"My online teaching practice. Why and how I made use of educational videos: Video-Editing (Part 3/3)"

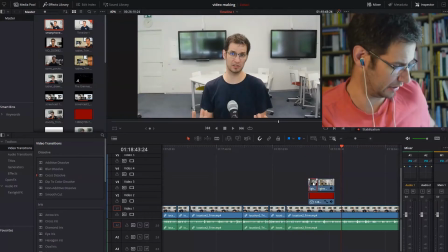(16:10)
Now, just to show you that the clip is still here, for instance, I can remove this, and then you see that you will still have me there.
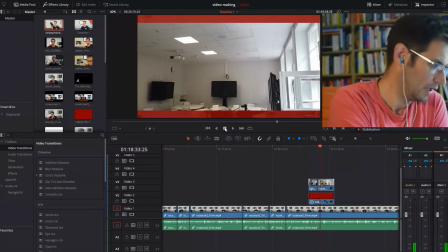(16:18) 4 windows, and at the same time I also...
Now, this is an important trick, because essentially this track,
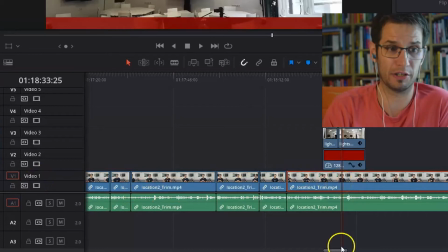(16:28)
the track number 1, is basically the main track, is me talking. And for the entire duration of the video, you see that this is the same track.
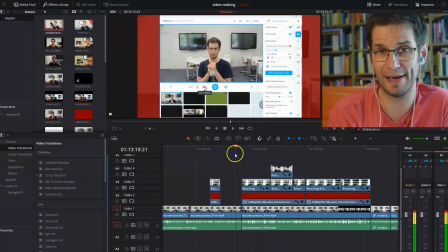(16:36)
And once in a while, I add elements. This is another example.
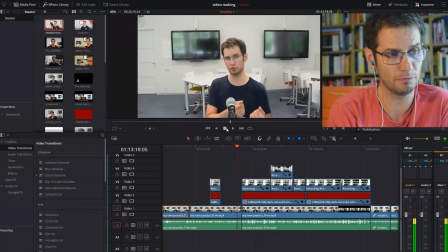(16:42)
Let's play it. It's basically the same thing.
To combine the video sources with an audio I think that I'm going to start talking about Manicam.
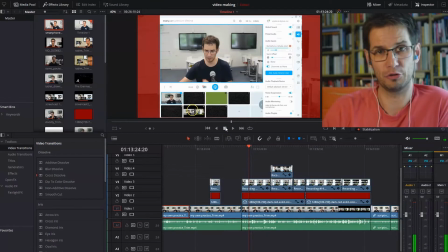(16:50)
And in this case, what I did was to record my screen where I was actually using Manicam. And I took the clip and I just overlaid on top of the usual red background and the main video that is still here and is still visible.
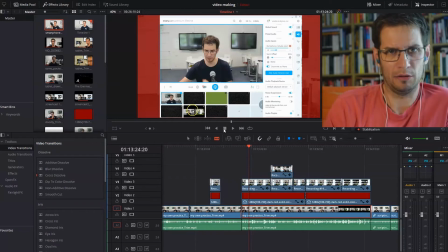(17:11)
Now, the red background is an element of design. And this is actually a very important thing to discuss, because I think that another important thing that editing allows you to do is to design your videos.
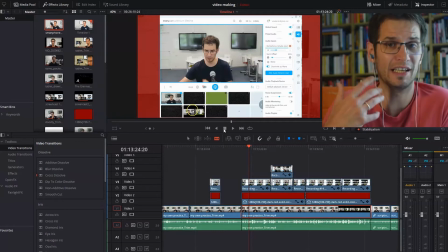(17:30)
In other words, how they're gonna look like, or even better, how you distribute the different clips on the main frame or within the main frame. So, as I said, just to summarize it very briefly, you usually do the editing to clean up your video. In case you want to add clips, this is another very important reason. And the other obvious reason why editing could be sometimes very helpful is because you want to design what you're going to show.
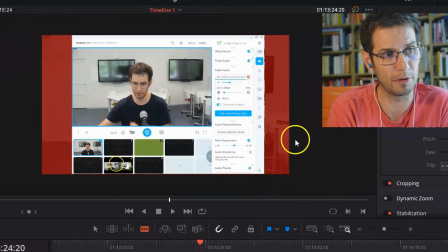(18:04)
In other words, what is going to happen within this frame. Now, in this case, you may say that the
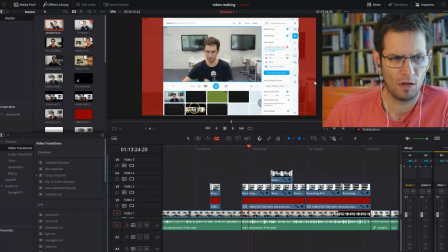(18:13)
red background is a pure element of design. Is, let's say, to make it look a little bit nicer, perhaps? I don't know if you find it nicer. I actually find it nicer. So, but of course, it's not necessary.
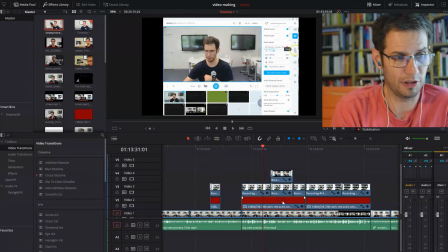(18:32)
And for example, I could have, for example, removed this, remove the background.
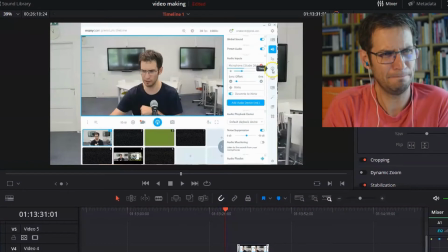(18:38)
But as you can see here, there's something that doesn't really look nice, I would say.
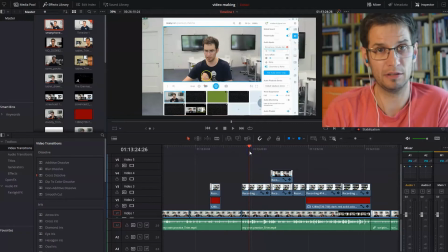(18:47)
Because, okay, this is basically just overlapping, just 2 videos overlapping, one on top of the other. And it might be also confusing.
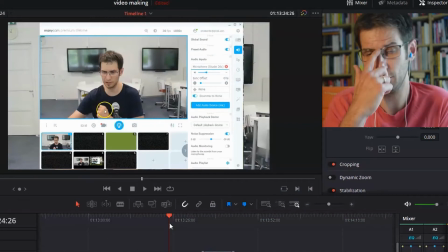(18:59)
Well, in other words, there are aesthetical reasons or design reasons not to have this type of design.
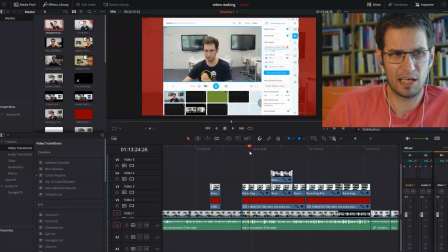(19:08)
So, in this case, I added the red background, and it's basically like an image that you can drag and drop, as you can see, because I felt that I wanted to hide the background, which is this one,
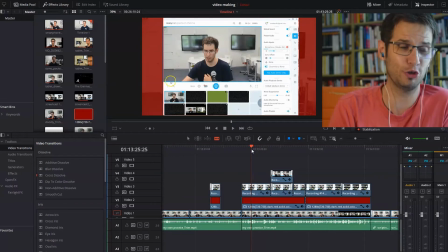(19:30)
but at the same time I still wanted you to see that there is something there. And that's why I decided to put this red background. As I said, this is an element of design, and this is of course not
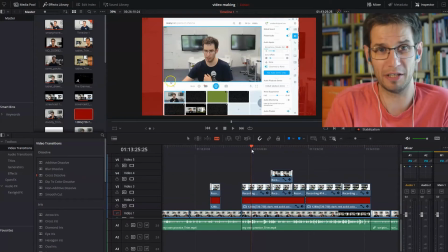(19:49)
this is certainly not something that I would recommend you to do in all videos. It's pretty much up to you. Another option, and just to tell you, just to show you how designing
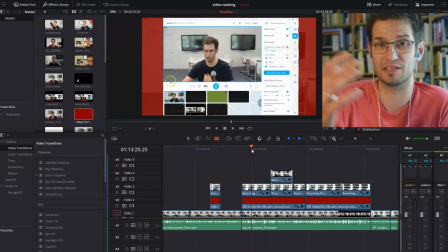(20:03)
how your video looks like is part of the editing process, and it's also a very important part of video making, is this. This is another example.